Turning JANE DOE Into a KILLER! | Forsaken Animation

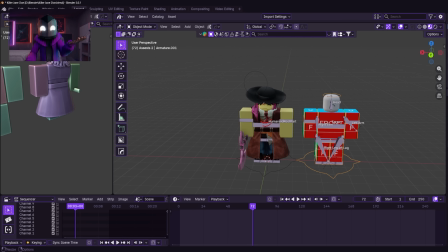I think it would be really cool if she had the spirit of John Doe around her as she was killing people.
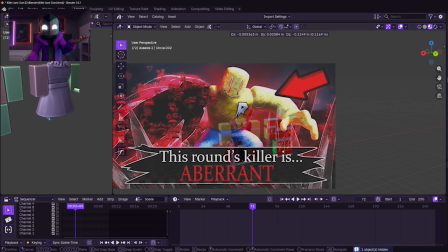So it's very similar to that one skin that John Doe has, but it actually,
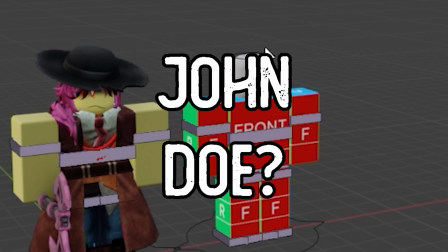you know, it's not John Doe. It's, well, yes, look, hello.
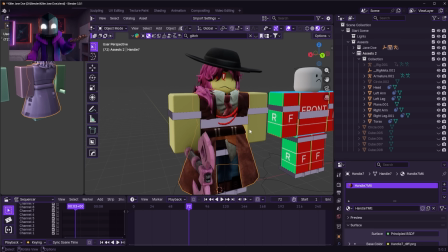Let's start working on her arm sleeves stuff.
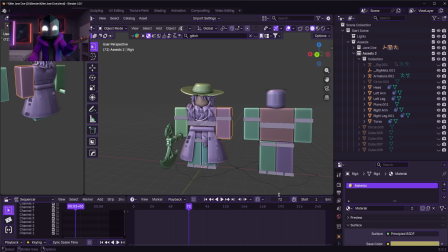I feel like this right here, what I have, is not a bad start.
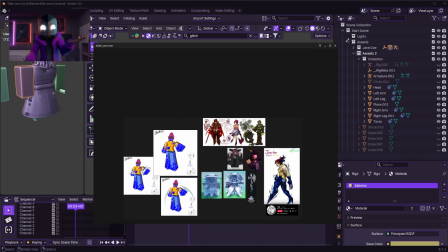I'm gonna add the glitch. I like this blue glitchy effect. It kind of is the opposite of the red that, you know, John Doe has.
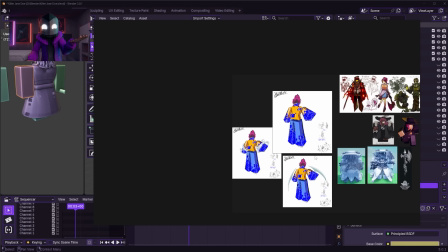So I feel like that's kind of a nice little thing.
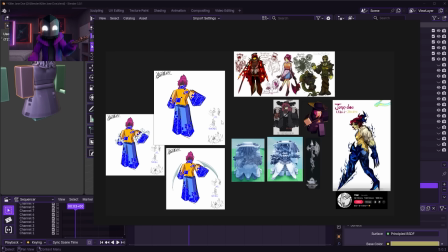I will see how I will do these little armband things, but we'll see. We will see.
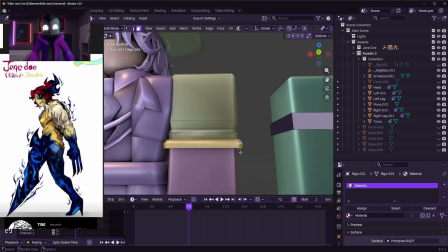In this section, I really start to take drastic changes in my design, while still keeping true to the original test account.
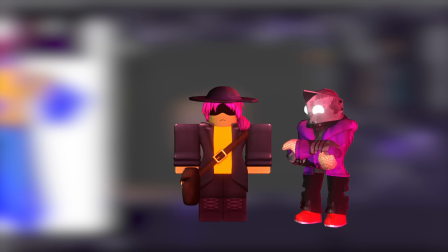At first, I started with adding the blue glitch effect that the original reference had,
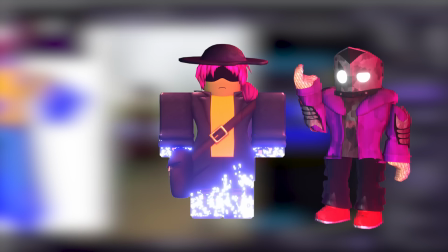but I soon changed it into more of a bright pink,
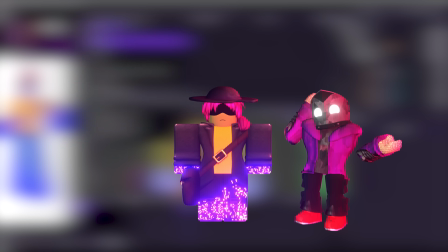mainly because I wanted to stay consistent between her hair and the glitch effect.
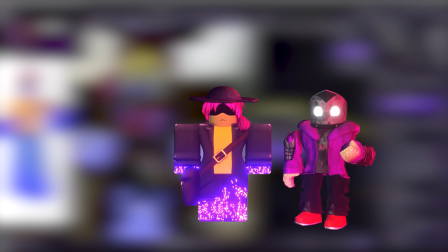Then I changed the texture of her body
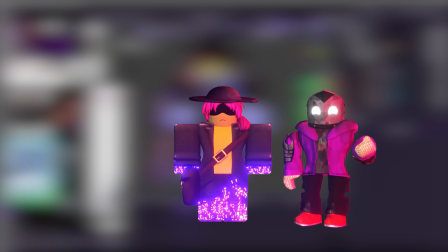into more of the classic detailed design,
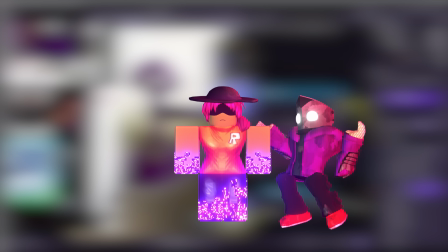and then completely took off the trench coat, which made this way less busy to me.
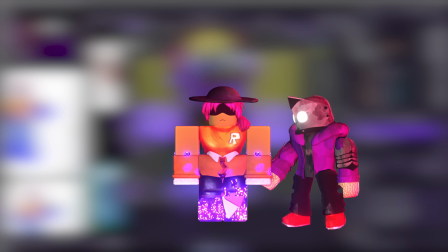And then added more of like a business suit yellow into the mix, reflecting her original design.
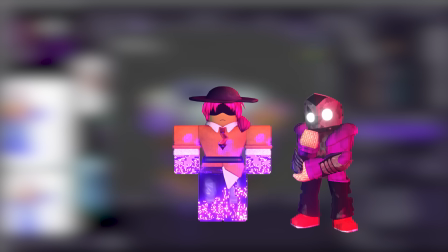And then now the only thing left is her axe, which I didn't really want to keep,
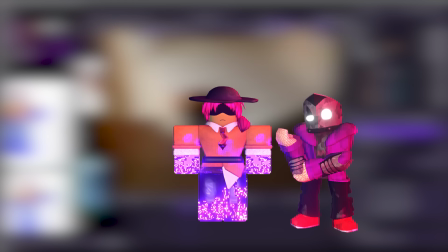mainly because I felt like it was a copy of the Jane Doe survivor from Forsaken.
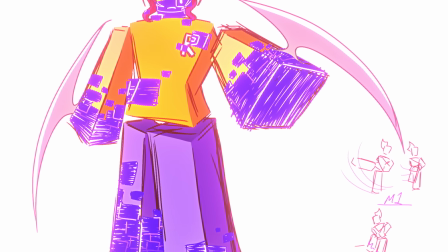And looking at Zenzel's reference, I really like these giant blade arm weapons that she has.
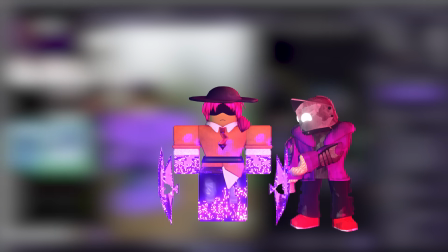So I just took the axe blades and put them onto her arms, which I later remodeled.
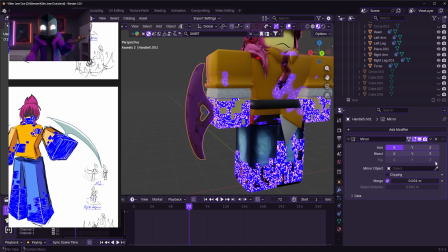Yeah, now I can make the axe heads right into this. Okay, okay, and then what we do, right?
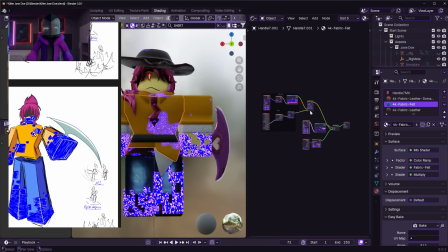But now, right, we can copy this glitch stuff,
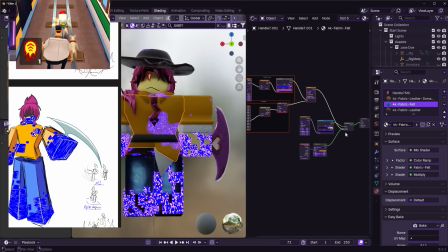paste it in here, then copy this, paste it in here.
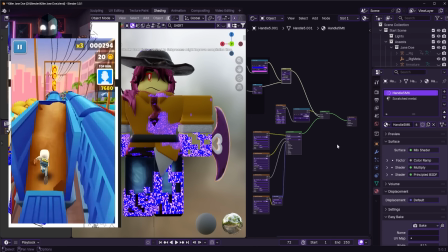Boom, biggly dong, doom bop, boom boom, papa crap.
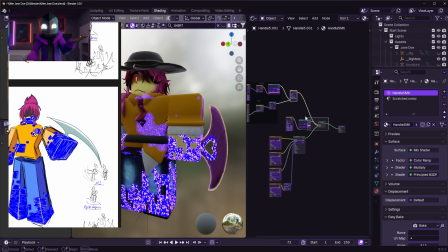Dingle dingle. What did he say? The doctor say? Dingle dingle, dabba dabba doo.
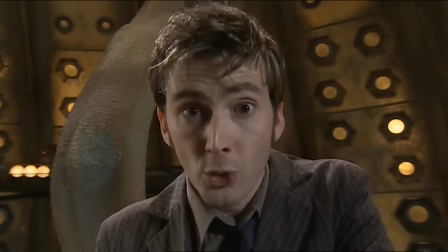Yickety da, ping pong, lippy tappy toota. Pop pop, bing bong.
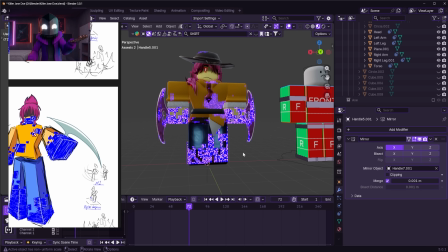Big shout out to Zenzel, my god. This is amazing concept art.
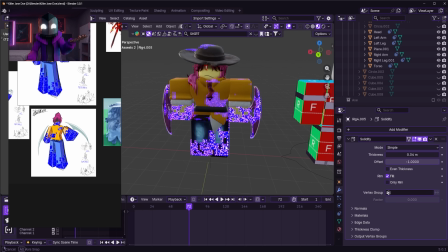I've never seen a Jane Doe like this, and this is cool. Jane Doe could be like a jumper, you know, like she could be a parkour.
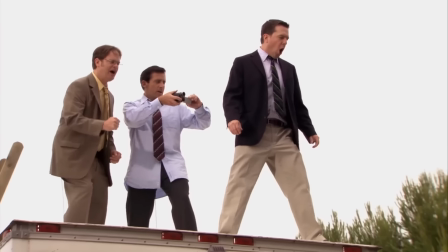Parkour! I'm right behind you, Andy! Come on!
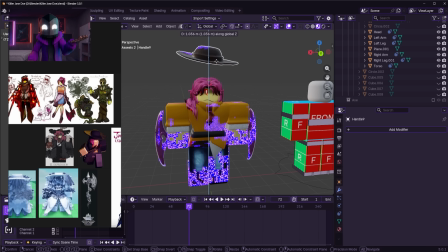Yeah!
Deciding if I want this hat anymore. I kind of like the hat. I don't. Hat, no hat. Hat, no hat. Hat, no hat. That is a hard decision. That is a hard decision. Hat, no hat. I feel like no hat makes it more consistent.
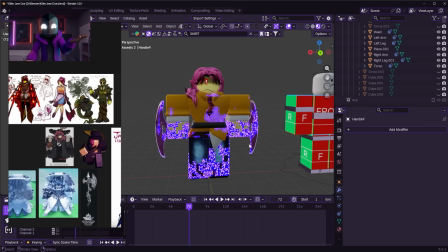But then at the same time, with hat adds more variety. But with at hat, that makes it more consistent. Also, don't worry, I want to change the eyeball here to blue.
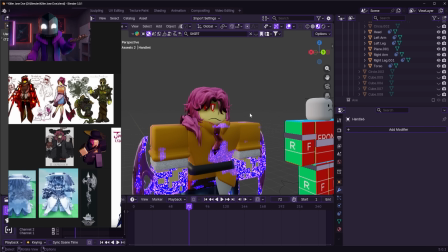I'm thinking about that, so. I go put more hair into her face, right?
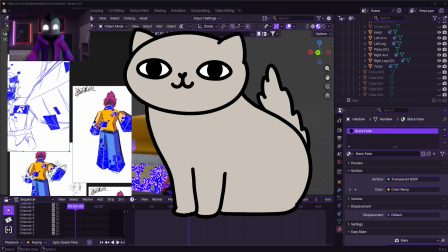This is hard. It's okay. I'll think about it. I will. So, you're gonna notice that a little bit changed with Jane Doe.
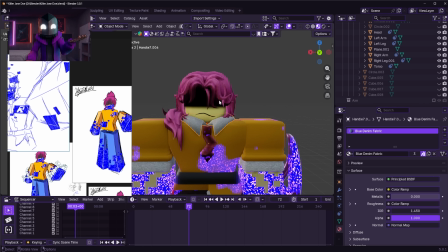I corrected her collar because I realized that I got that wrong, but that's okay. It's very minor thing, but yes, I did correct her collar.
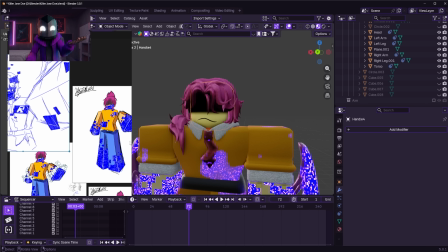Then I added this black little shadow here because I looked at this design Denzel did, and I think it's really good.
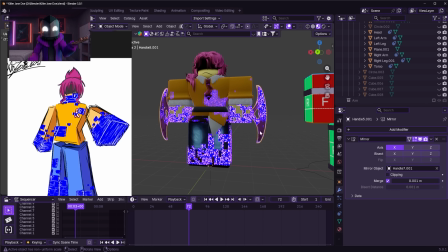I added this like a cloth because I felt like a cloth made more sense, and then the pink was the pink.